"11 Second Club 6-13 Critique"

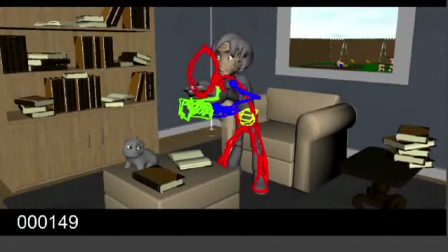12:22 But ultimately, you need something a little more refined for this pose, in my opinion. This is a high energy pose, and you really need to sell that stretch.
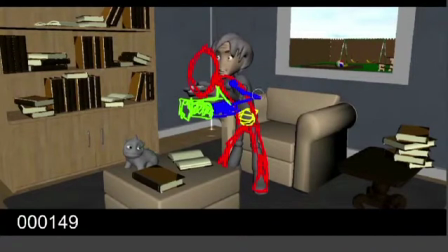12:36 So I'm sorry. So you've got your pose here, then your next pose, you've already got him going
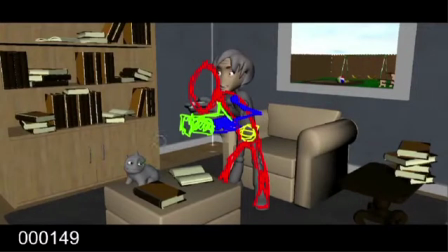12:49 down on the next pose. So he goes down. I would actually add a frame in here where you know, this next pose, he's still
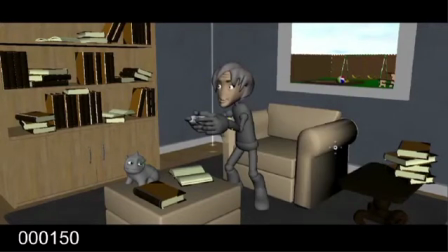13:10 following through his motion. So he was down, coming up, either coming up or coming down.
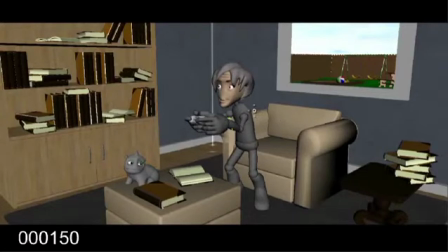13:25 I would probably, I don't know, this is one you got to play with, but if you're gonna have him come back down on this, you know, if you track the body, here's where the body is, here's where it is now, that's fine. So have him come down.
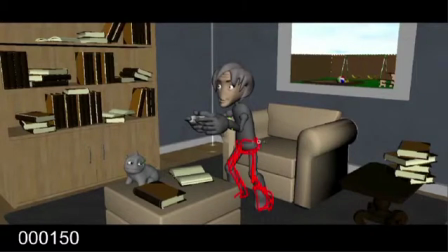13:46 Right? So he's down. Have him do a reverse on his spine. Have a reverse on the spine and kind of a reverse on the head.
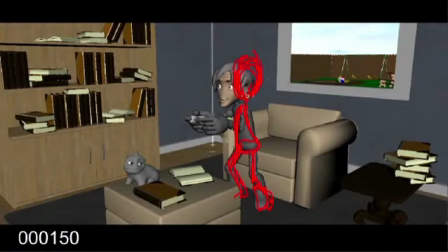14:02 So that you really get the sense that since his head is so large, it's working against physics, you know. It's really getting the weight thrown into it. The heck?
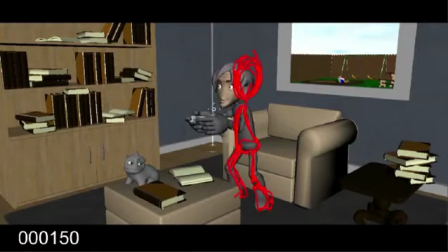14:22 So you've got this pose where the head was forward, and as he comes down, everything comes just flying back. And it, you know, I'm not drawing this perfect, and it's very, very, very over exaggerated, but we're talking little bits here. So
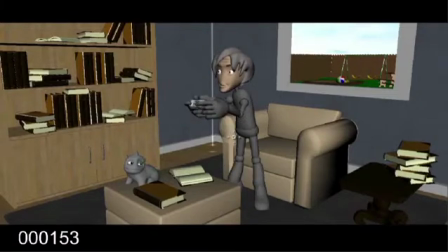14:43 yeah, and then you can settle into this pose and hold that and kind of go through that whole motion again. But just even in blocking, you need to start thinking about things like overlap and overshoot and those types of things,
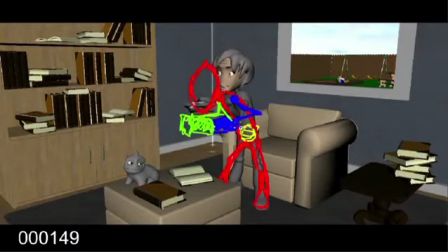14:59 just so that it feels like there's some weight to it and how the body moves. So he starts here, right? He's kind of forward, you know. I'm sorry. He starts here and he's kind of forward, you know, leaning into it.
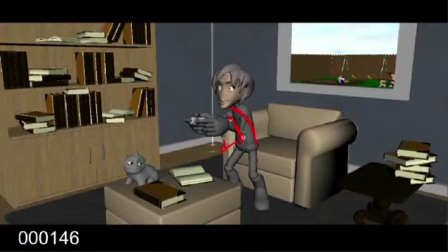15:19 Put a little more lean on him. Doesn't have to be a lot, but put a more lean on him, so that you feel like he's
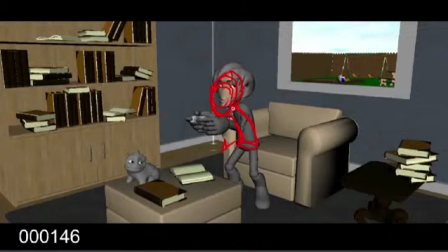15:30 really into this thing. Maybe cock his head to the, you know, to the side here, so that you get something more along the lines of this for the head,
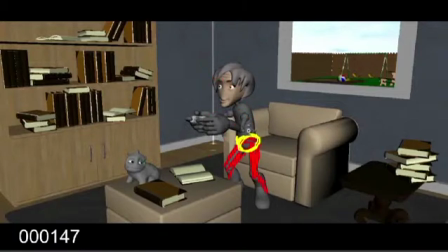15:47 you know. And then on this guy, pull him back a little bit. Start pulling him back, you know. Maintain the shape you've got pretty much right now with a little more arc to it, and keep that head forward a little more
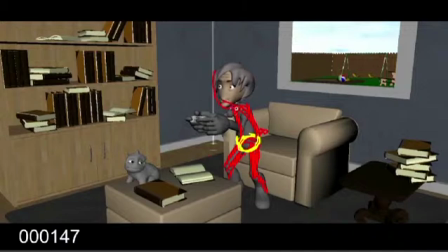16:07 and down, because that's going to generate a little more drag and give you a little bit better sense of force and the fact that he's really looking at something.